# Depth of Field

Let's talk about one of the most powerful tools that you can use to make your images look more cinematic, as well as control both where your audience looks and how they feel. This is called depth of field. You've probably heard the term, maybe you've even messed around with it, but let's really break it down so that you can actually control it and make it a creative choice rather than something that just kind of ends up happening. So first, what is depth of field, or DOF? Simply put, it's the area in your shot that's in focus.
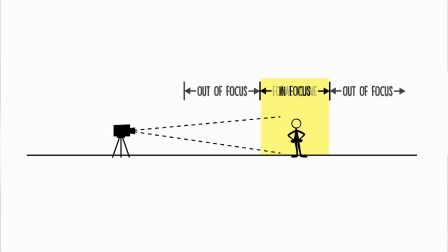[0:32]
This area is called the focal plane. Anything in front of or behind the focal plane starts to blur out. If the focal plane is really small and only a little area is in focus, we call that a shallow depth of field. A large focal plane where a lot in the foreground, midground,
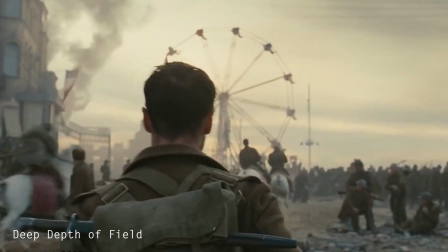[0:52]
and background is in focus creates a deep depth of field. There's a few things that control depth of field, but I only want to talk about two of them right now. First is aperture. Aperture is the size of the opening in the lens. If the aperture is wide open, like at a f1.8,
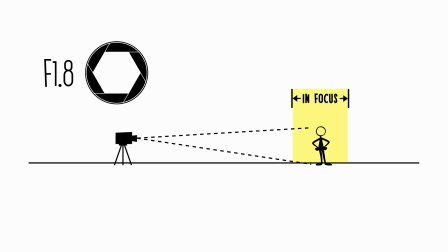[1:11]
then the focal plane gets pretty small and the depth of field is shallower, meaning only a small portion of the image is in focus. Close down the aperture to something like
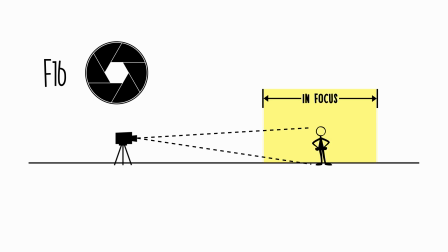[1:22]
f16 and the focal plane gets a lot bigger and the depth of field gets deeper, or there's more in focus.
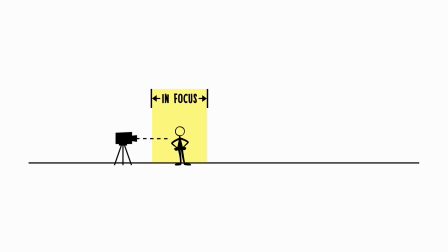[1:29]
Next is how far the camera is from the subject. The closer the camera is, the smaller the focal plane and the shallower the depth of field.
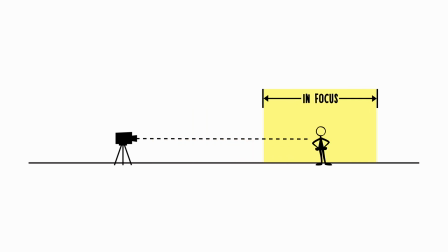[1:37]
Move farther away and the focal plane gets bigger and more is going to be in focus. So why does this even matter for your films? Our eyes are naturally drawn to whatever's in focus,
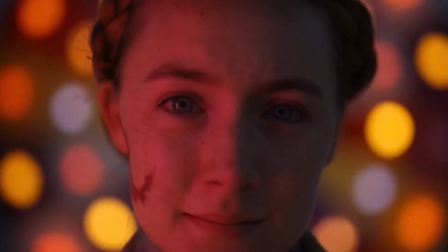[1:48]
so a shallow depth of field lets you isolate the subject and draw attention to it, as it minimizes or even hides the background.
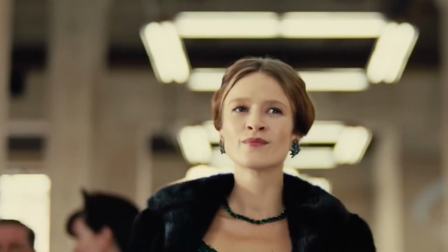[1:55]
This helps direct the viewer's attention, show emotion, or highlight an important element.
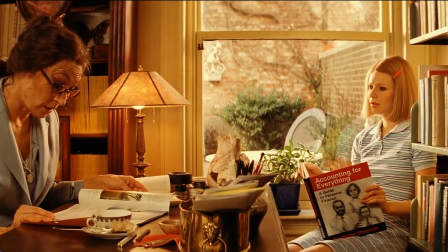[2:01]
Deep depth of field offers more information to the viewer.
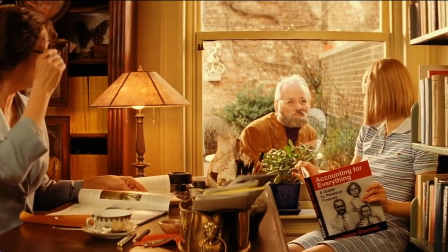[2:04]
The audience can explore what's happening in the background as more of the image is in focus. So next time you're shooting, don't just set your aperture to get the right exposure or choose a shot size at random. You should also ask yourself, what do I want the audience to focus on and how do I want them to feel? Then use depth of field, adjusting the aperture and the distance to make it happen. That's the difference between just shooting videos and telling a story. All right, grab your camera, go experiment, and I'm super stoked to see how you use depth of field to level up your filmmaking.